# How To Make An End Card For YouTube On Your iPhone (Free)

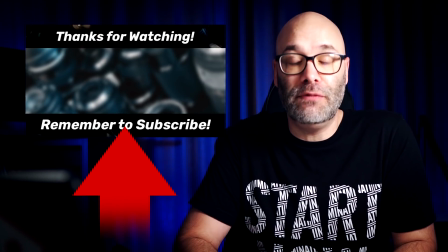I'm gonna show you how to make an end screen for your YouTube videos on your phone that looks like this. So you can remind people to subscribe or simply thank them for watching, and we're starting right now. Okay, so the very first thing that you wanna do for this is you want to download an app called Video Leap. You can install that free through the link in the description down below. Now this video is sponsored by them, but with Video Leap, it allows you to do all of this for free on your phone.
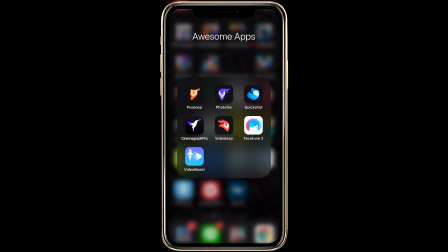This currently only works for iPhone users, but Android is on the way. Once you install Video Leap, what you wanna do is you wanna open it up, and then down at the bottom, you're gonna see this plus icon.
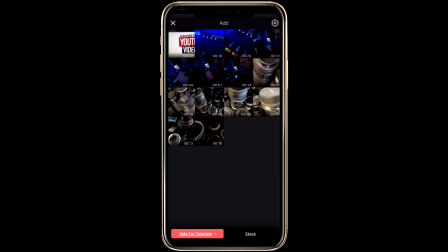You wanna make sure that you click on that plus icon that allows you to add videos. Now, what I've done with my phone is I've went and I've shot just a handful of different things that I could possibly use for the end screen. So I was at a camera shop and I shot some footage here at a camera shop, and I've also shot some stuff at home of my office and my YouTube channel, things like that.
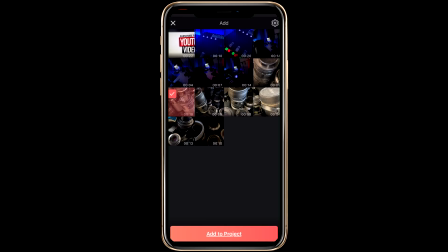But for this example, I'm actually gonna click on the one here that's 18 seconds long because I'm gonna trim that down, and then I'm going to add that to my project. What I have here is I have just I think this is actually recorded in a fast motion so I can slow it down. So what I want to do is I'm actually going to tap on this, and then I'm going to scroll over here to speed.
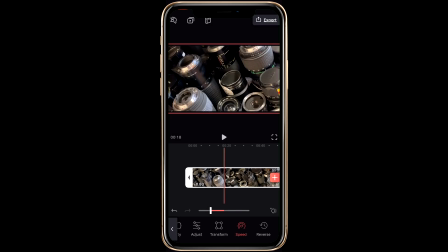And I'm going to slow this down here quite a bit, and we're going to play it and see how it goes. Perfect. Because what I want is I want that motion, right? I want the motion. I want something happening in the background, but I don't want it to be anything crazy, right? Because it's supposed to complement what's happening, not overpower everything. Because what you ultimately want is you want people to click and go and watch your video that's on your end screen. But once you have the video here, then what you can do, of course, is you can go in, make any adjustments to it that you want. So I'm gonna pump up the contrast a little bit. I'm not gonna worry about the saturation or the vibrance or anything like that, because I'm actually gonna use one of the preset filters here.
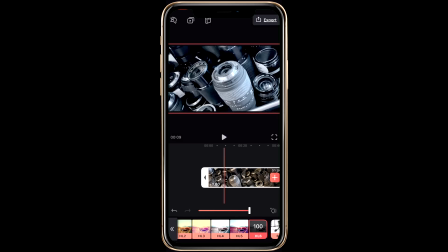See if I can find something that looks cool. That's interesting. Yeah, I like this actually. It's not really like all black and white. Let me do a few more. That's cool. Yeah, so we're gonna use that. Oh, that's cool too. Okay, you know, we're actually gonna use NT7 for this. So then once I have that filter selected, then I'm going to back out of this. Now the next thing that I'm gonna do, because again, I want this to be kind of like a complement in the background. I don't want it to be overbearing when somebody is looking at the end screen. So I'm going to click on effects, and then I'm going to click on defocus. And then you can see right there that it has defocused the clip, right? So what I want to do with this is I'm actually going to squeeze this down because I want everything out of focus. I'm going to make that as small as possible. Then I'm just going to move it up here off to the corner to where if it is, still just a little bit in focus, nobody's going to actually notice it.
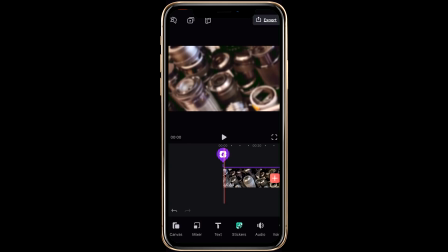So once I have that, then what I'm going to do is I'm going to move back here again a little bit. I'm actually going to make a quick adjustment here to make this just a little bit more blurry. And I'm going to do that through the slider down here on the bottom. So I'm going to make it just a little bit more blurry. Okay, fantastic.
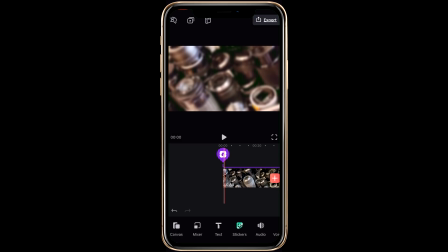Okay, so the next thing that we're going to do now that we have that together is we can see here as this plays that it's just slowly scrolling along some lenses, which works because, I'm a content creator. I'm going to actually shorten this to, let's see here. We're going to cut this at 20 seconds, and then I'm actually going to make it even shorter.
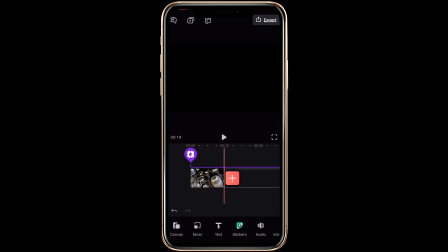So I'm going to long press, and then I'm going to pull this down to the trash can. And then now what we have is we have a 20-second end screen. But I'm going to pull this in a little bit more because I only want my end screen to be, and here's a little side tip for you,
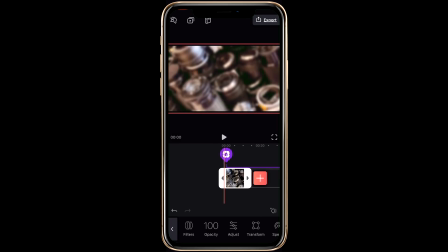I only want my end screen to be about 10 seconds long because I don't want people just kind of hanging out for the end screen. I want them to click and go watch another video. So because of that, I give enough time for people to click, but I don't give so much time that it hurts the retention at the very end of the video.
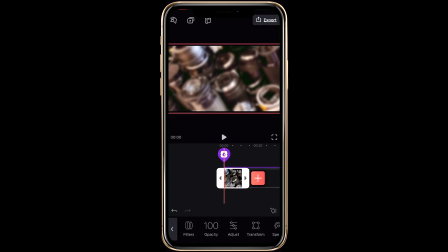So now that we have that, the next thing that we're going to do, because we have the animation part, is we're going to go and we are going to add some text.
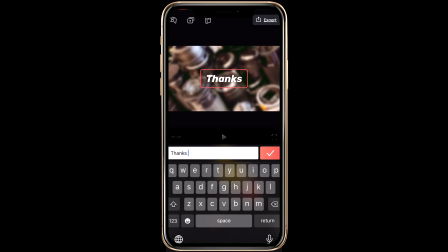So I'm going to double tap the text, and I'm just going to do a thanks for watching. Then I'm going to move this up here to the top. And all I have to do for this is I just hold it down and then I scoot it up here to the top.